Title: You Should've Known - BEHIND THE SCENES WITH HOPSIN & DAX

Late 2018, Dax hits me up. He's like, yo, let's get another collab in.
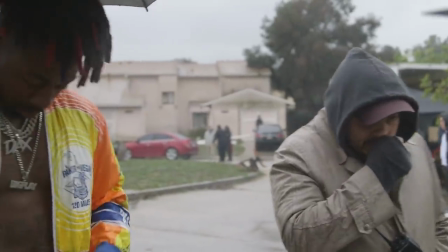Let's do a one take freestyle.
All right, here we go. Let's roll camera.
You know, Dax, he does his one take freestyle things where he's walking down the street and it's just one take.
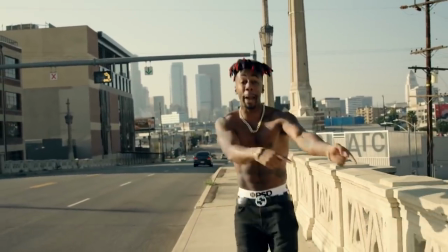We had that in mind at first. And when he came to my house, I just came up with this cool dark melody. This...
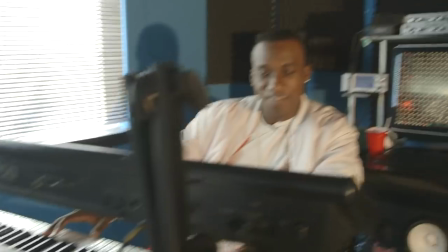And then you had the lower piano.
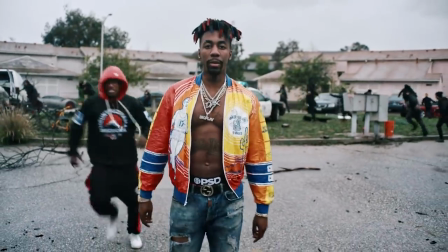You shoulda knew I was coming.
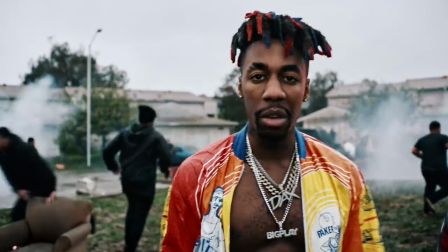And instantly he was like, whoo! I was like, yeah. Then we both just kept saying in the studio.
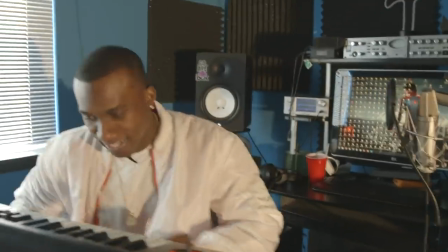We were just like mumbling and stuff like, you shoulda knew I was coming. Two days later we got back in the studio, recorded the whole entire song.
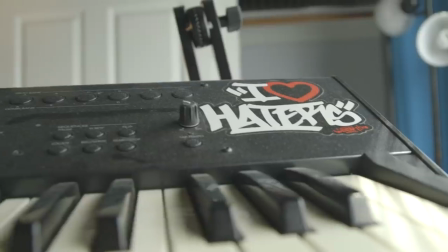And I was like, man, I don't think this I don't think we should do a one take freestyle on this I feel like this song is bigger than that. So I was like, man, let's shoot this shit next week Like I got a team they're gonna move real fast on it.
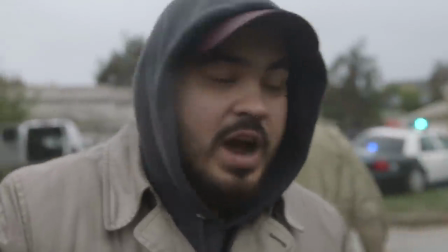He was like cool. Let's do it So I hit up my homie Moses Israel Hopsin featuring Daxx Million dollar performance check it out We went location scouting for this video and we found an old Navy base not old Navy like the clothing but actual Navy people I was telling Dax, we need a lot of fans for this. Within like five or ten minutes, we got like 500 people. Moses called me, the producer, he was like, yo, take down the post. There's too many people, too many people, too many people.
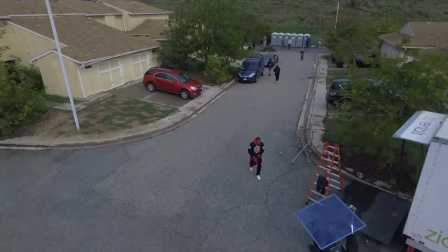We got more than enough. All right, call time was like maybe 6 or 7 a.m.
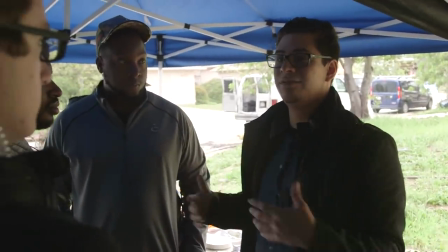I'm rolling soon in about a minute. As soon as Hobson's done, I'm bringing him over.
Right when we got there, Dax was supposed to go to like, you know, hair, makeup and wardrobe so they can make sure he's good. He showed up to the set. he didn't know what the fuck was going on and you know i just automatically assume people know what's going on in like video
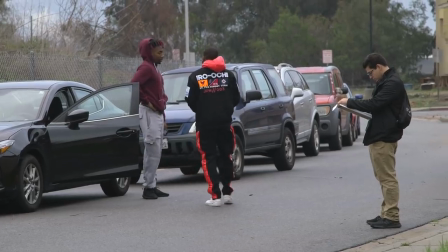so dax is funny because he had never been on a production that big so he just stayed in his car like he just he
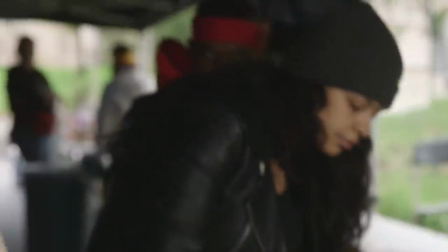just played it safe like i'm staying in my car and i'm gonna wait till hopson tells me um dax gets taken care of then you know i go to hair makeup
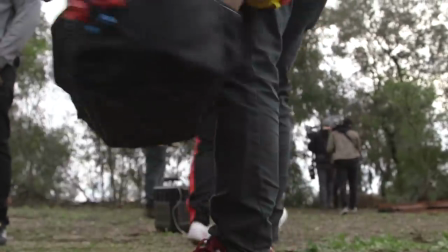wardrobe and all that stuff the first scene that we shot of the day was me in the woods which wasn't really woods
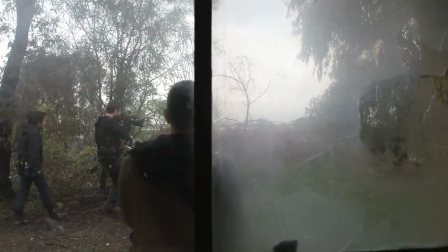it was the back of a like someone's house we made it look like it was woods but it was not woods at all and I wanted
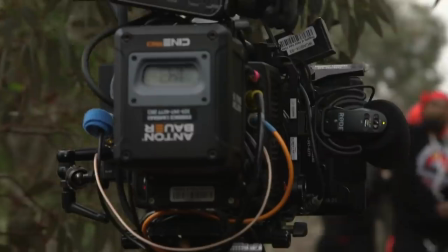that scene to kind of resemble you know the towards the end of the movie in Bird Box where they're all walking around with the kids and everything
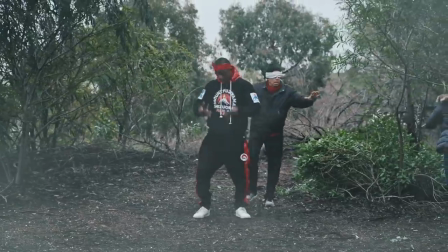and they and the people they have blindfolds on and they're just trying to feel their way around and they don't know if someone's near them or not and
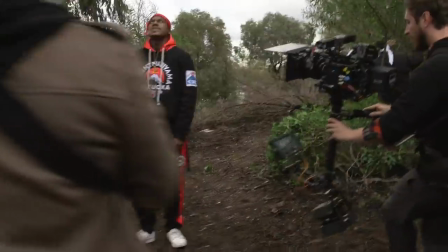they're holding a gun just trying to make sure you know just trying to play it safe I wanted the extras to mimic that scene in Bird Box And I wanted to be the actual like one of the crazy people that that's just there who's not affected I don't need a
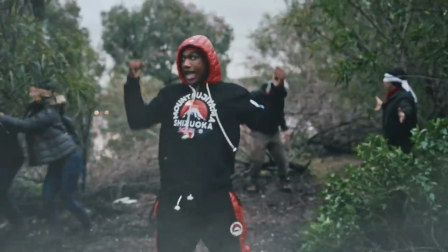blindfold the second one was the scene in the car It was the convertible coupe and I just wanted that one because of my verse I say pulling up
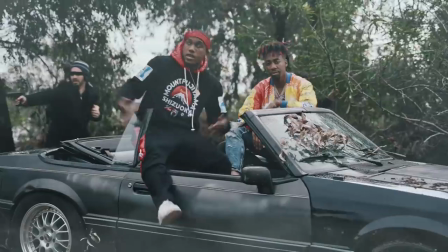in a convertible coupe and I'm stunting
Right after the the convertible coupe scene we went right into the scene where it was the ending of the music video where
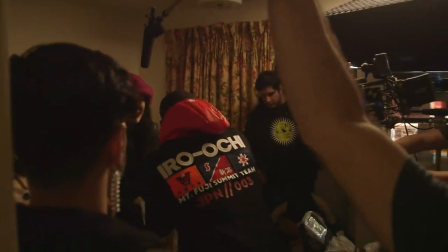The women have their two newborn babies and I walk in the room
All right, cool, over the shoulder? Yeah, over the shoulder.
I watched the movie and that guy came in and he's all creepy. I'm like, that shit is hilarious.
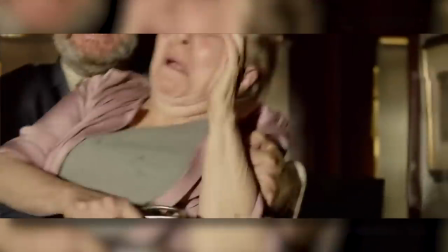I gotta put that in the video. That scene was really fun. When I thought of the concept of the video, I was like, I can't wait to do that part.
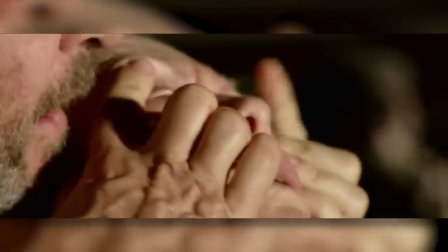That part's just gonna be funny.
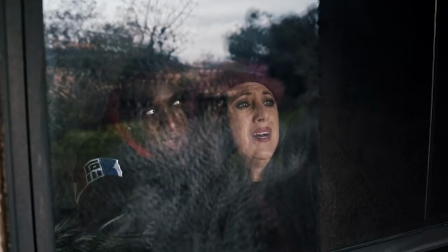And then I think after that, we went to lunch. That put us out around 12 p.m. After lunch, I gathered all the fans in the middle of the street where we're going to be shooting and then after that you guys can post whatever you want.
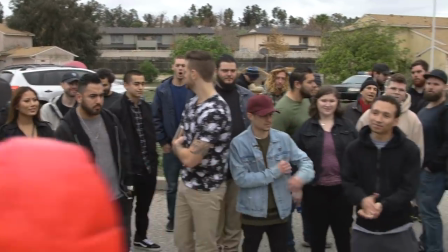Thank you guys so much and we'll see y'all in a little bit. Thank you so much for being here. Thank you.
And they were all so chill. They were all so cool. I was like man these fans are really fucking awesome.